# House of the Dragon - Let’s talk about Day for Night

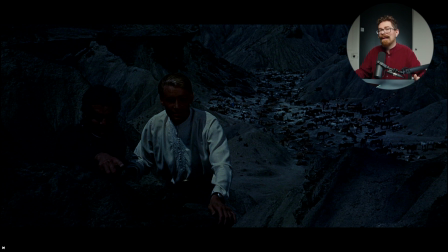It's like, but they might not have got the shots. They might not have been able to tell the story in the way that it needed to be told if they didn't do it like this.
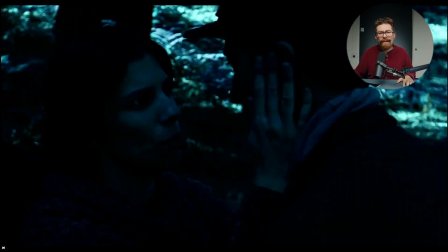I'm defending day for night a lot. I don't know why. I feel like whenever I look at these shots, I understand the reason for most of them from a filmmaking point of view.
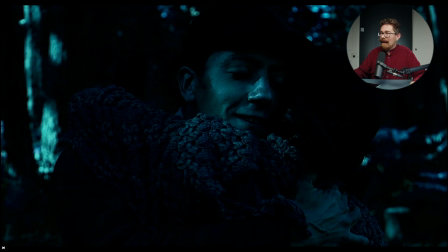Pan's Labyrinth.
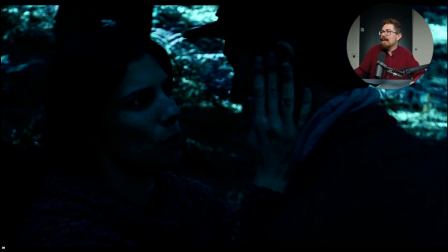This one, I feel, falls apart a little bit more, mostly because of the brightness of the foliage in the background.
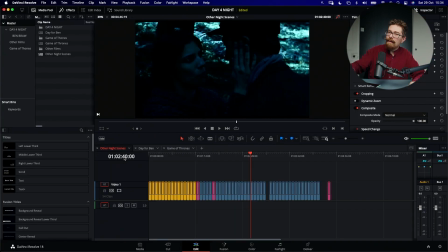And that's something in night scenes, I realize that you have to help the audience to see the characters. And one of the ways you could do this is to lighten up the background, because at night everything's going to be dark. You need to make out the forms of your characters, so having a lighter background behind them helps to do that.
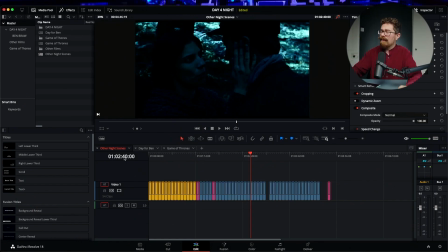But I think in Pan's Labyrinth, it actually goes a little bit too far, and we get a really hot,
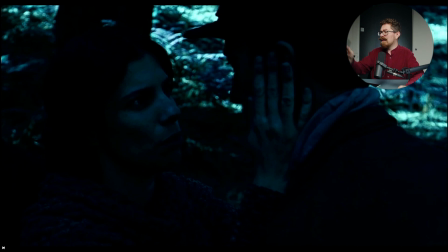zingy kind of vibe with all of this foliage just being caught. They do have that blue cast, bluey greeny cast to everything, but I don't think it works quite as well in that example.
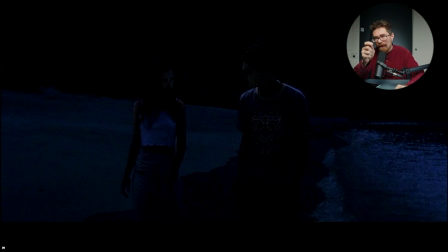And then the beach. This one's actually, it's on a beach. Very, very similar to the Game of Thrones House of the Dragon example.
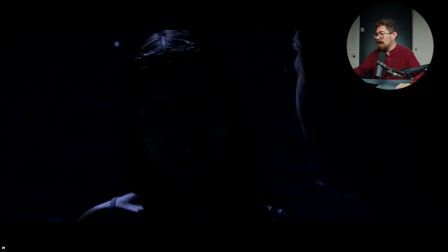We can see a little bit more on their face, but not loads more. You know, it's kind of similar to House of the Dragon in that respect. It has the hard backlight. You have a little bit of return onto their faces, but basically the same kind of thing as House of the Dragon.
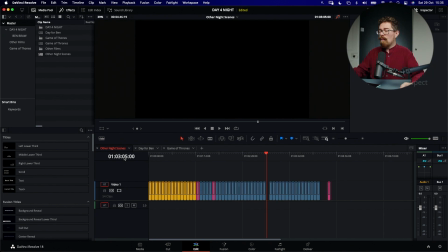So what am I saying with all of this? Well, I think that there are a lot of things that you can do to get around the night scenes and make it work for your production. Don't discount day for night, because I think it's actually a valid creative tool. It's just not perhaps the way of going if you want something to sit in the lexicon of film night scenes and not stand out. What do I mean by that? Well, let's look at something else. Let's look at, here we go, The Howling. When people, let's cut to that. When people think about night in films,
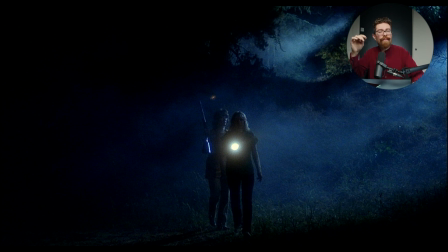they're probably more familiar with stuff like this, where it has been lit and we have more of the visual cues that are telling us that it's nighttime, but we still retain detail and texture and depth and all of that good stuff you can see going on in here.
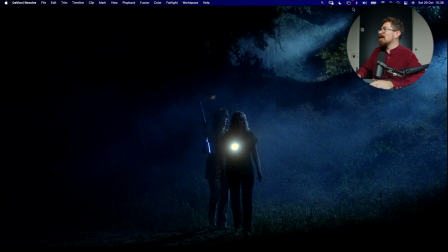I mean, looking in the background just there, you can see we've got this haze which is being caught by, it would have been some big lights, either, oh God, this is years and years ago,
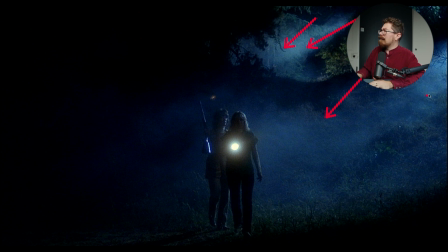like Maxi Brutes or some kind of HMI source. And then in the foreground you've got the torch on our characters just there, just to help draw our eye into where they are.
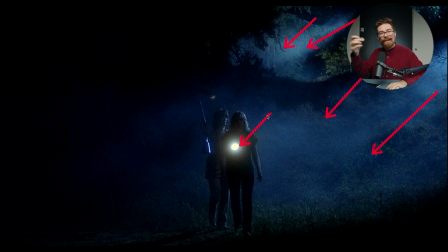And obviously they're at night, it's dark, they need a torch. Works for narrative purposes, but it also helps us to see immediately where we're meant to be looking. Catching the edges of them, you know, you've got all of that light that's casting on the background, also helping to define them. And I think it's important to like look at what you've got going on just here,
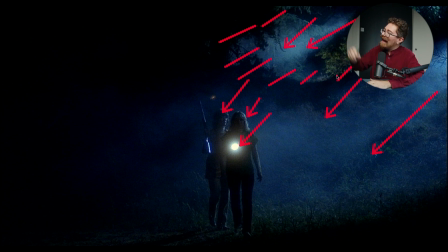because that area actually really stands out, because you've got some shadow, and then behind it you've got another area of illuminated foliage and a shaft of light. But then flip over to this side and it is all dark.
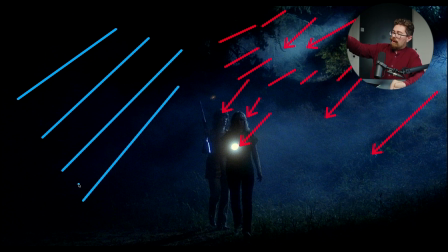So actually the frame kind of draws your eye around and down to where the characters are, works really nicely, and that's kind of filmmaking, you know, that's
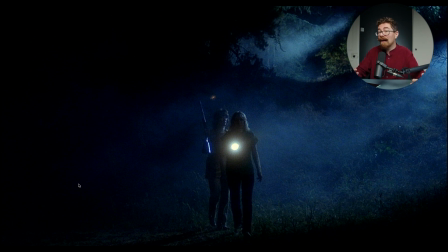sensible choices about how the characters and the background interact so that the audience look where you want them to look. Especially important in a horror film as well, because you want someone to be looking somewhere and maybe then something's going to come out of the corner of it.
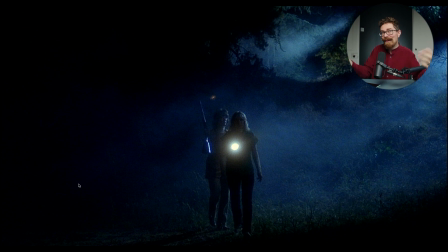It has a purpose. When we look at this compared to the Game of Thrones, you don't immediately see where to look as much. There's not contrast. There's not a flashlight drawing your eye, appreciating that, you know, okay, it would be a flaming torch or whatever it is they would be walking along with.
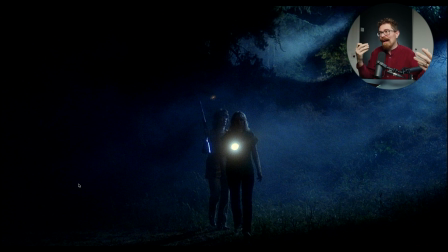But having that thing to catch your eye really helps. The highlights on the hair are also a little bit brighter here. So it's not just the torch. Take the torch out of the equation and you've still got something there, the little shine on the guns, even brighter.
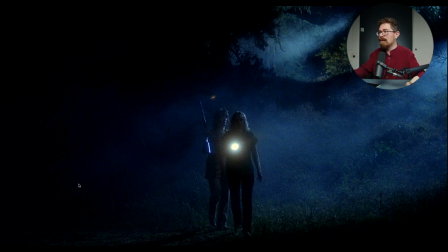It helps you to see where you've got to look to understand the story.
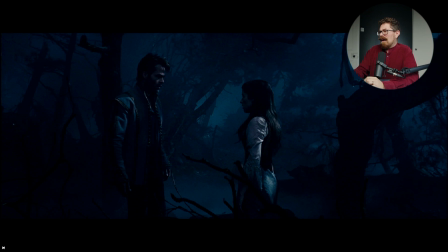Okay. I can't remember what film this was, The Huntsman or something. Very similar story. May have been shot on a soundstage, but we still have that layering of contrast. You can see forms and shapes, and there's atmosphere in the background which is catching the light,
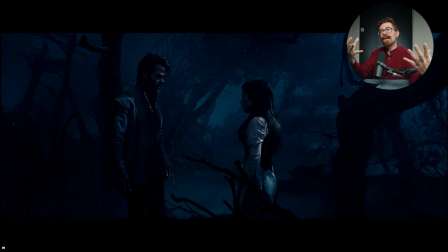and that creates a lighter area behind our characters, which helps you to see where they are.
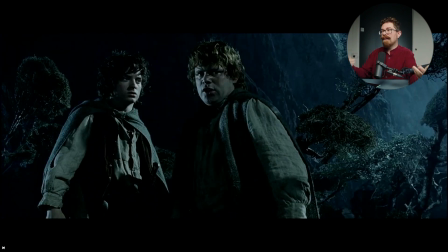And that is something we're going to see time and again. Lord of the Rings, I forget which one this is, but you can really clearly see the detail in their faces. We've got stuff going on in the background over here.
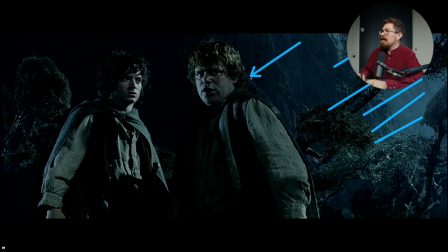You know, there's lightness. We've got the edge on them, key light coming in. We can make out details behind on this side, but it isn't super bright. And you can see their eyes, and that really helps to endear you to the character.
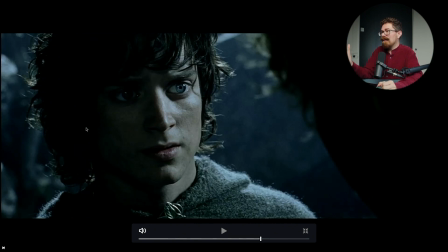It's not all about that, but looking at this, you've got a little twinkle in Frodo's eye there. You can see his face, you can see the emotions.
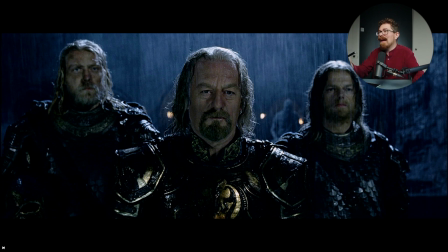Again, we have all of those things we would talk about. There's atmosphere behind, there's tons of light on their faces, and this is the Hollywood answer. This is the answer to how we see things at night. And someone reminded me of a great quote recently. When Peter Jackson was shooting this, and we have all these shafts of light coming in the battle scenes, and it's meant to be nighttime, and it's raining at Helm's Deep, and so I said, well, where's the light coming from? You know, where are these shafts of light coming from? And Peter Jackson apparently said, the same place the music's coming from. And I think that's just a great way of looking at it, because you're not really capturing reality. You're always imposing, as a filmmaker, as a director, as a cinematographer, whatever you're doing within the process, you are imposing your ideas, your way of seeing things onto the audience. And that can be in your lens choice, you know. We have one pair of eyes, we look at a certain focal length, and sometimes things can feel like we're focused in on them, or if we're seeing something in a room with people around us, maybe we're looking more in our peripheral vision, but we still only have one set of eyes. When you put a lens on, you're saying that you're suddenly focused in an unnatural way on a certain character or a certain object. So everything that you choose to do is taking it further away from reality. The edits that you make, the music that you put over it, the sound design, the lighting strokes so that you can see your characters' faces, all of those things help to make it feel more immersive for the audience.